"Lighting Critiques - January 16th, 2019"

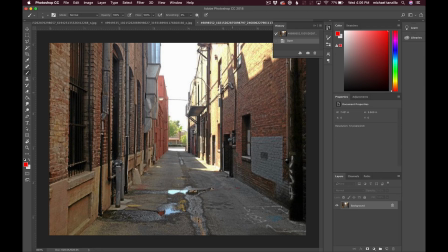500s
Some other things that you can add, like this one has some really good, like these bright sun hit areas are like past the point of white, and same thing here, and even the same thing here.
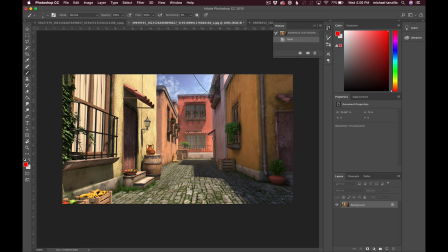516s
They're getting really, really bright, where the brightest area here really doesn't do it. Like again, if I look at the levels, I think I could push.
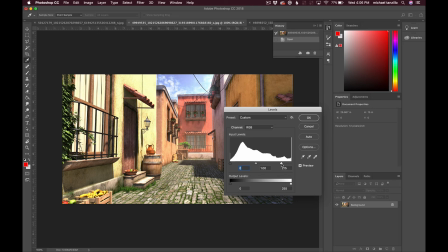523s
I mean, that's a little bit extreme, but just
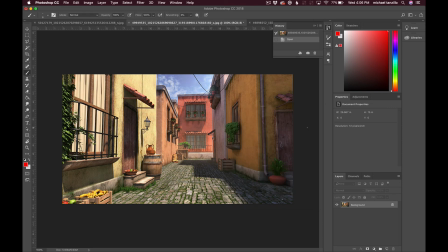527s
don't be afraid to really make it feel warm and bright and sunny, and allow some areas to get blown out, if that's the look that you're going for. Because that's actually something that I feel is very photoreal. If you just allow for some mistakes and things to fall outside of the perfect 0 to 1 range in the final image,
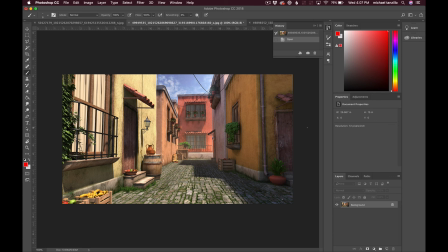543s
I think that'll make something look a little more photorealistic. So take a look. If you all have any questions about this video, feel free to ask. But I think you all are off to a really good start. And yeah, so just window reflection, spec in the leaves, spec overall,
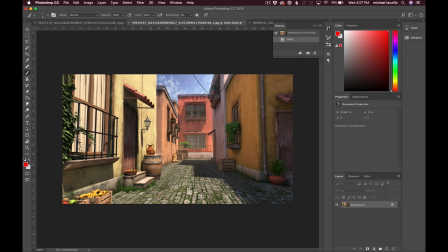560s
get distinction between these walls and this alleyway. Perhaps consider brightening up the sky so it's nice and blown out and can add like a really neat little bloom effect back there. And also, if you do that, you can glow it up in post-production in the comp,
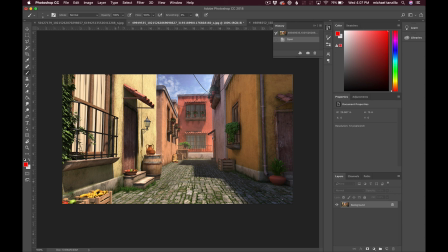577s
and that'll allow the dark values of this foreground to step forward a little bit and create more depth spatially overall. So yeah, if y'all have any questions, let me know. And in the meantime, happy lighting.